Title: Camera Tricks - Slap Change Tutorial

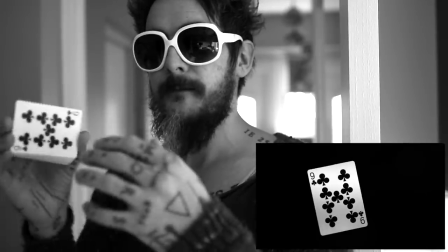You need a camera, you need to be able to edit a little bit. You need a deck of playing cards. Let's get straight to it.
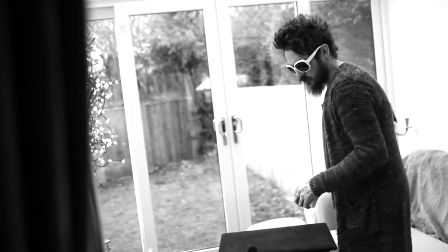So I hope the mic's okay, because I've had to strap it to my practice table.
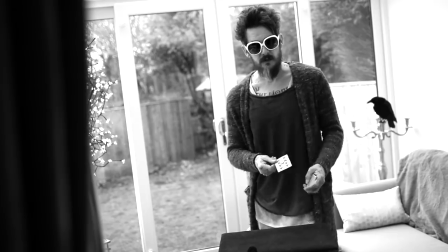The idea is we're gonna take the nine of clubs and we're gonna strike it.
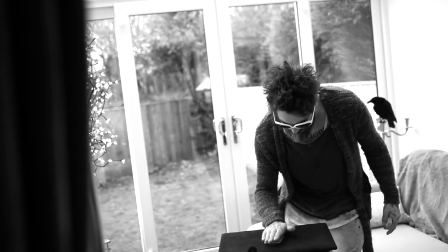I'm gonna slap that nine of clubs just like this. Now I'm gonna hold my body as still as I can.
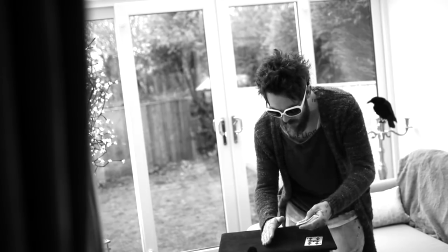I'm gonna lift my hand up slightly like this, slide the nine out, slide the king in there, put my hand face down.
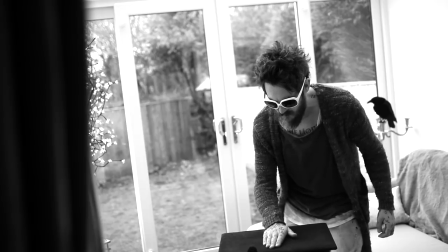Hopefully my body is relatively in the same position. I'm gonna lift my hand up by about 2 inches and then hit down again.
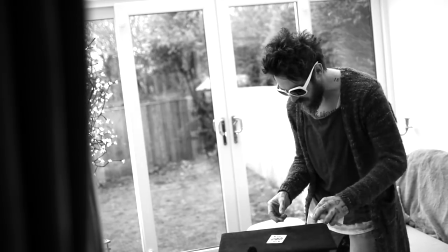And then I'm gonna inspect the king as if it's changed.
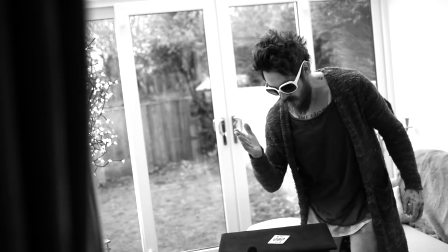So now I'm gonna rewind this footage, and the moment where I hit and do the replacement, I'm gonna cut at that point,
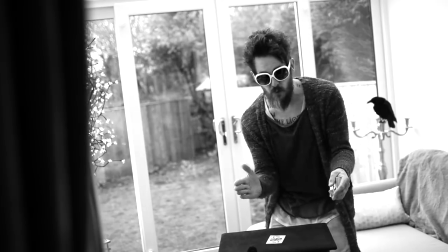and then I'm gonna cut the middle bit out between hitting down on the nine and then slamming onto the king.
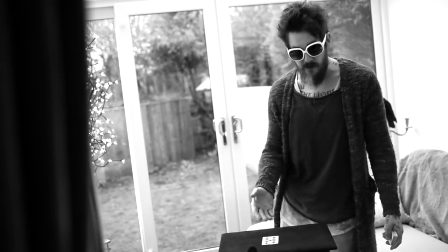And it looks like this.
And we're gonna strike it. I'm gonna slap that nine of clubs just like this.
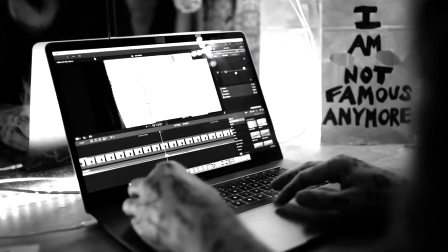And then I'm gonna inspect the king as if it's changed.
Now the first part of this, or the first moment, is actually
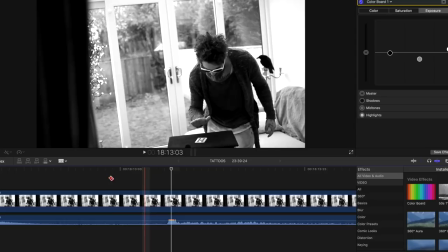quite bad, simply because my whole body's in frame. So you see my head move, you're gonna see my head move. Basically, I'm gonna find the moment, which is right here where I hit the nine, and I'm gonna cut a little bit after that. I'm using Final Cut Pro, or Final Cut 10, Final Cut X, whatever you wanna call it.
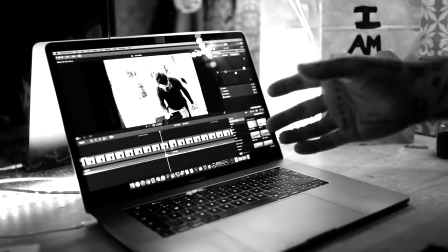Across the board, this should be relatively the same as Premiere Pro, because it's very basic editing that I'm doing.
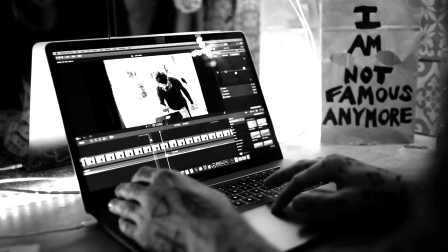I'm just cutting footage and audio. So I found that moment where I struck the nine and I put a cut just a fraction after that.
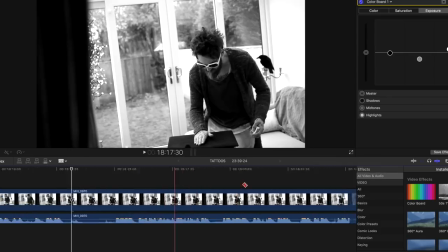Now I'm going to find the moment where I replaced it for the king and I struck down on top of the king,
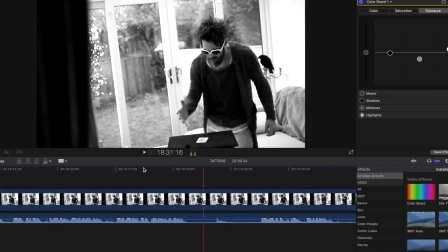which is there. And I'm gonna cut just before that moment, and I'm gonna remove everything from between that.
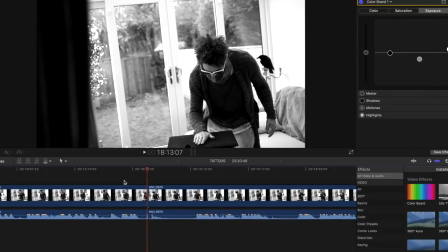So when we watch that back, it's gonna look terrible, like this.
It's like this.
Right, so now it's a matter of bringing those two moments together so that we can blur the hand going down on either side. So I'm gonna get really close into the timeline, slow it down,
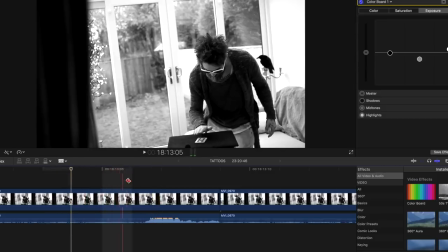and I'm looking for the moment where the nine just disappears under my hand, which is right there where the audio bump is. So I'm gonna cut the footage, not the audio, just the footage right there. I'm gonna find the matching moment on the other side, which is,
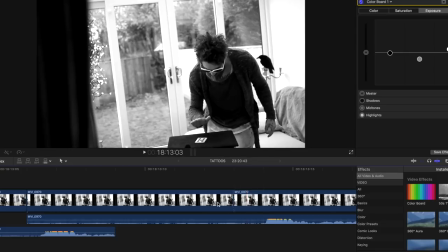I would say, round about there, just before the audio. And again, I'm keeping the audio because I want them to match.
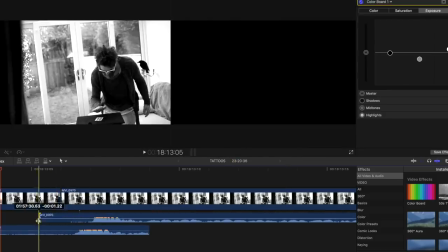So now this should look not too bad.
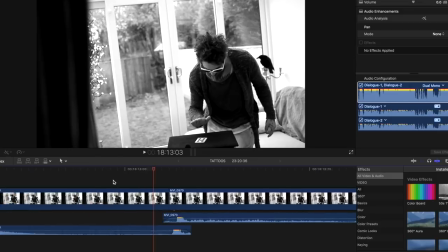I'm not expecting this to look brilliant because my entire body's in there and because I was explaining it, you'll see.
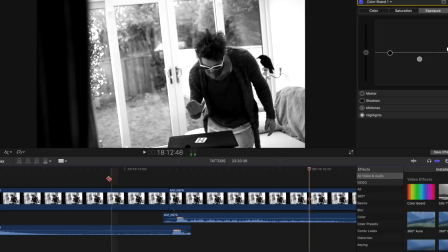So the bang itself, I'm happy with the bang. But if you look, there's so much time between those two points that my entire body has changed shape. My head's in a different position. But if you focus on the hand itself hitting the card, seems. Looks relatively fair.
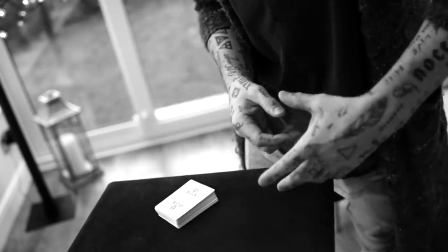So now that we're much closer, it makes it a lot easier in terms of editing and the way that I film this, because I don't have to worry about the position of my head or anything like that.
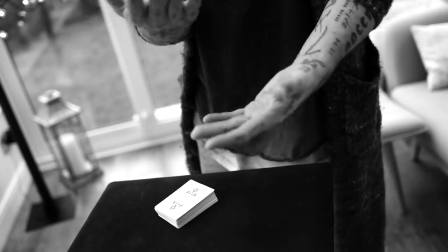The closer you get, obviously, the better, or the easier, should I say, not the better. This is gonna look its best from a distance.
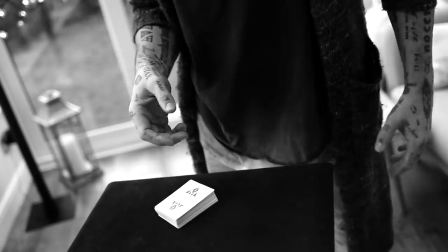So if you can afford to do it by leaving your head in there and everything about you in there, and you can get a clean edit, that's obviously gonna be better.
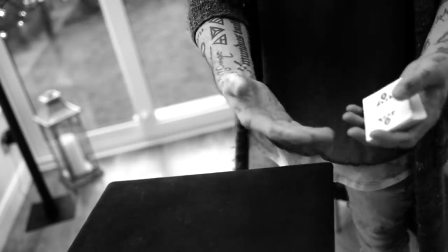But to make this easier in terms of explanation of the way that you might wanna practice this,
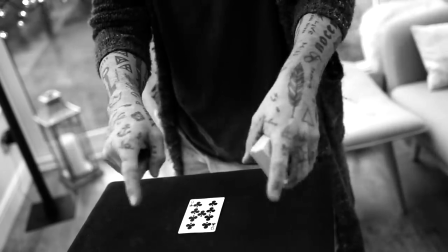it's easier if we're close, if we have a closed frame, the camera's much closer to the situation.
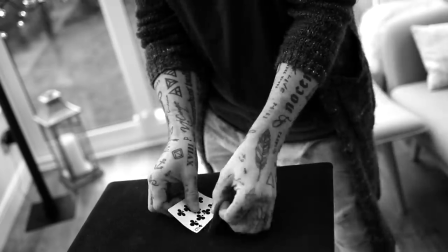And once again, it's so easy as long as you keep your hands still. So I've got the king and I'm holding it out of frame on purpose over here.
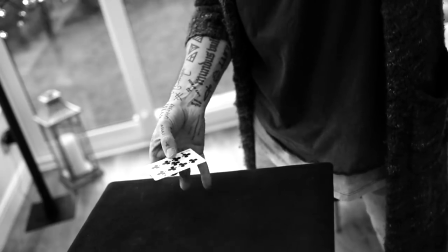So I take the nine, prove that there's only one playing card without actually saying, oh, look, everybody, I've got one playing card.
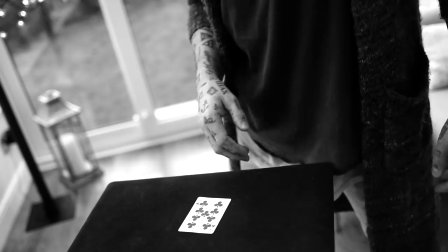A little bit of proof, just a matter of moving it around. Now, you can achieve this same trick in with many different methods.
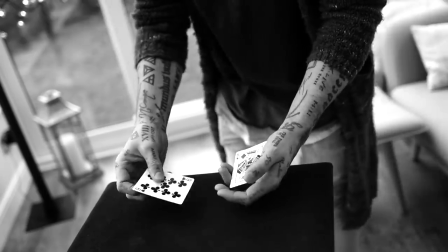One with the actual sleight of hand, there are a few different methods that I like to use.
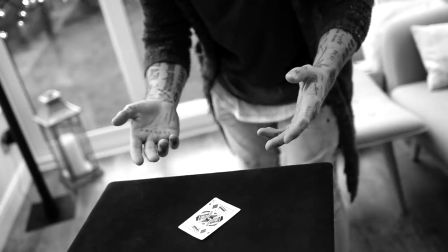So the nine of clubs into the king of diamonds. So you can actually do this with sleight of hand, but the whole point of this video is to
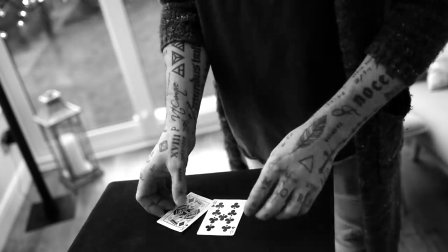explain a little bit of video editing, a little bit of camera magic.
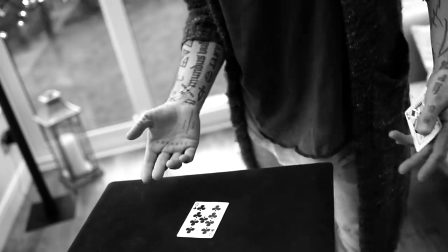So, and also use black hat. You can use black hat. I've used black hat in quite a few of my old videos.
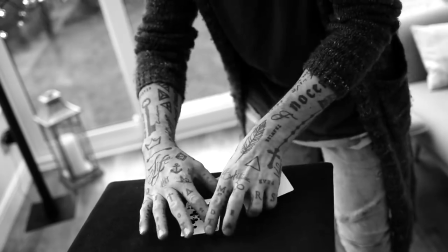And black hat basically means if this card is all black against a black surface, you can't see it.
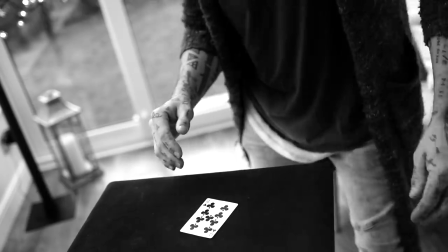So the nine is here, I put it on the table, the king is out of frame. My hand's gonna go down one.
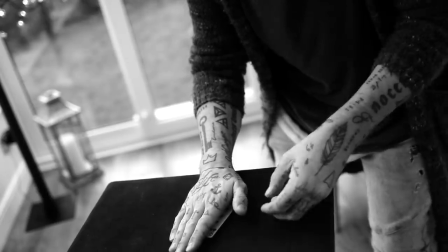Now I need to freeze my whole body as much as I can. I'm gonna reach in, take the nine, put the king inside.
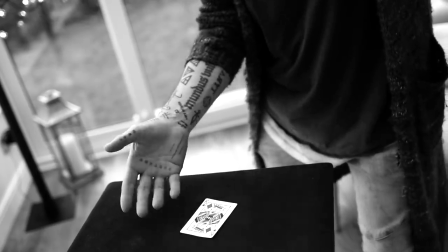Lift my hand a few inches, strike down again, move away, and inspect and prove that there's only one playing card there.
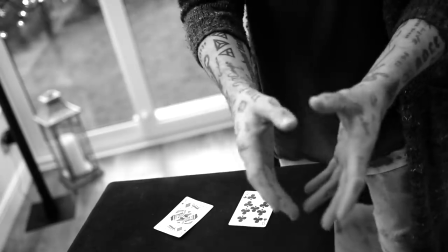And just once again, like last time, I'm going to now rewind this video and show you this with the editing taking place, with the middle bit taken out.
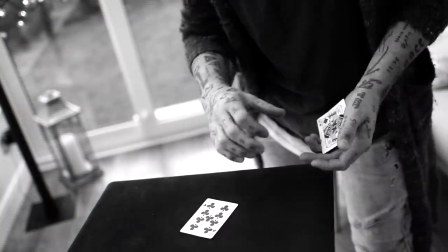So the nine is here, I put it on the table, the king is out of frame.
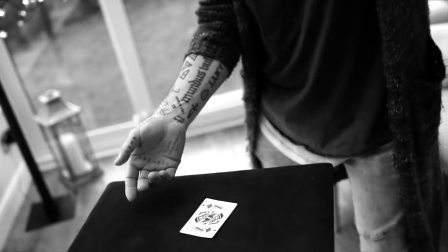My hand's going to go strike down again, move away, and inspect and prove that there's only one playing card there.
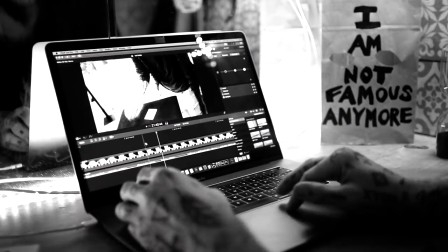Where my hand hits down, I'm going to cut right there.
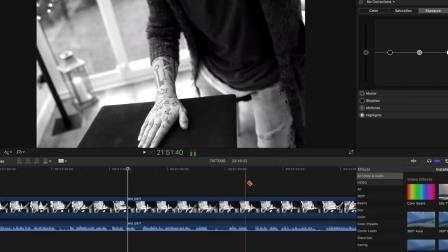There I switch to king. Lift my hand up a little bit and just slam back down. And I'm going to cut the middle bit out again. So those two moments are brought together. As you can see, this needs a little bit of love and a little bit of work.
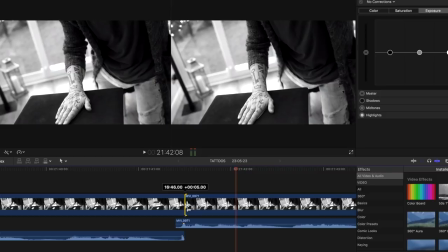So it's just a matter of trying to marry these two moments up perfectly.
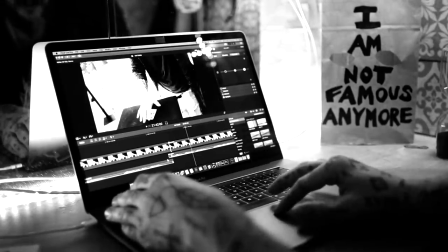Now you can see just here, the audio seems to have lined up perfectly for the bang.
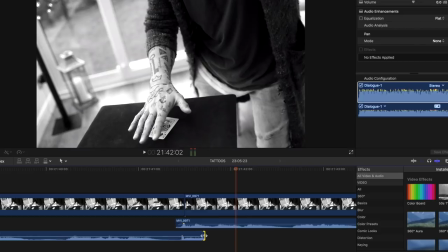I'm going to drag this part on the audio so that the bang continues from this side and blurs into the other side.
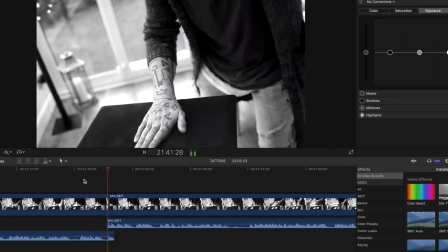Let's see how that looks.
Hand's gonna go strike down again.
See, that one looks good.
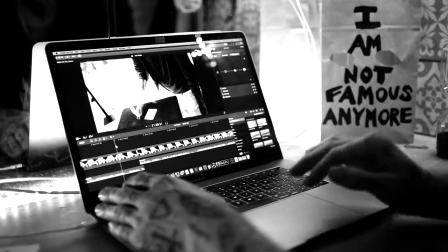I'm very happy with that one, but there are a few more things that we can do to improve this. Let's watch this a few times.
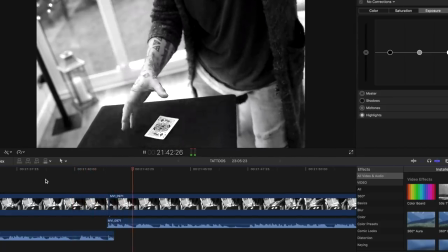The nine. My hand's gonna go strike down again.
The king, even with the audio and explanation, it sounds like it merges well together.
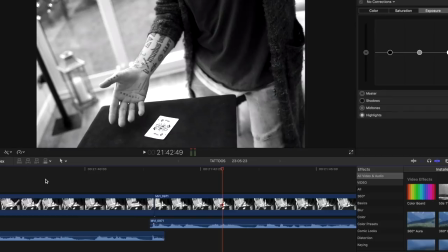There's a special effect that I really like to add in here, which lends itself to the nature of banging the table. So I'm gonna go quite a few frames in, about 20 frames in, and cut. So I've got a section just here. And I'm gonna search for the earthquake effect.
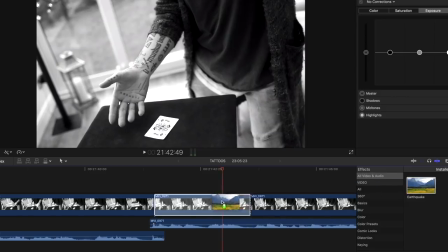And I'm gonna drag earthquake onto the moment just after the bang,
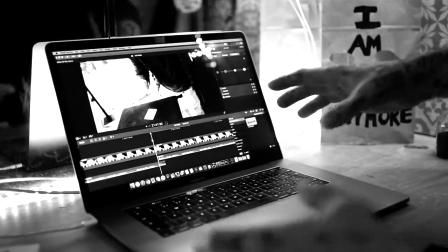so that this moment of footage is really shaking and vibrating after the bang.
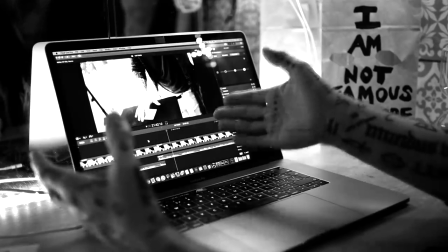So it kind of feels like when you watch it back, I've hit the table so hard that it causes the camera to shake.
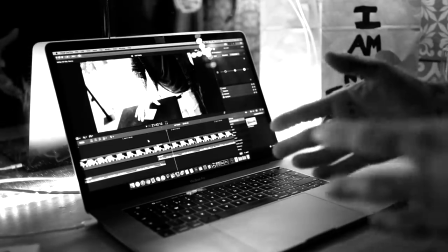That's one of the biggest deceptions in this, in the video that I posted yesterday, the actual performance.
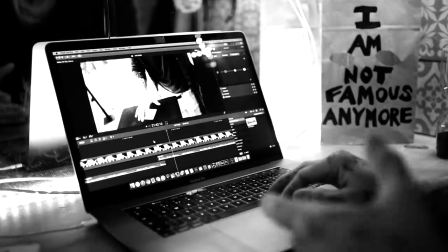It looks like I'm making the camera shake. In fact, it's just a special effect.
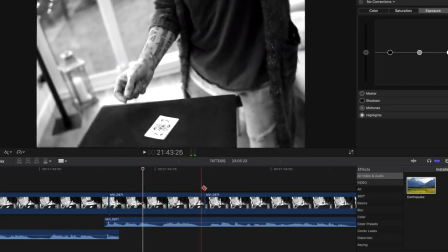Now the reason I put it only 20 frames in the earthquake effect is because I want to fade out.
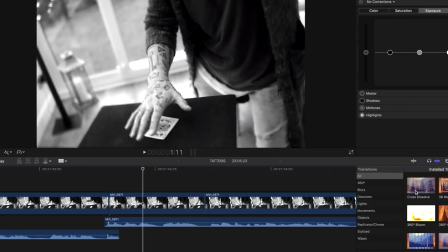So I'm going to go over to transitions and choose the most basic cross dissolve and drag it onto that moment. Now I'm going to ease that in into a linear, and I always choose film too, so it's a film transition, and we only need to ease it out.
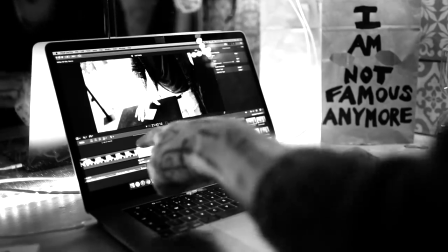So I'm going to ease out. Now what this does, in this space of time, you see the bang,
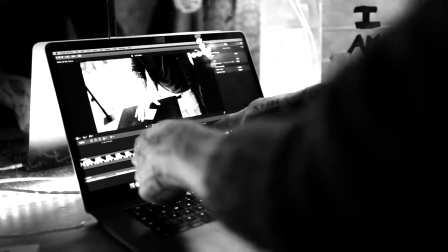the camera starts to shake, and then at this point, the shake completely stops.
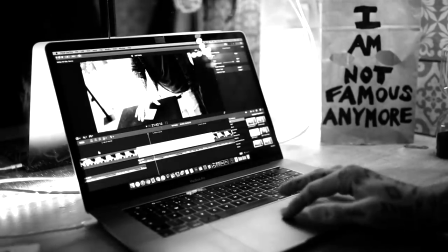So it looks like the camera is just wobbling a bit after I hit the table. So watch this a few times, here's what it looks like.
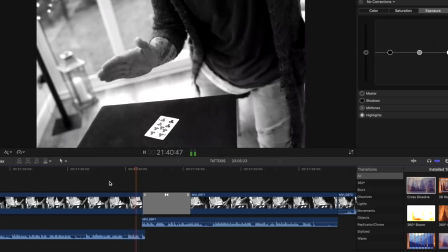King is out of frame, my hand's gonna go strike down again, move away.
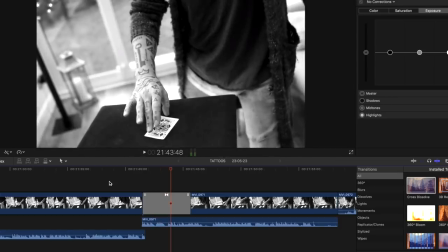So this perfectly hides the bang in two different ways, in three different ways.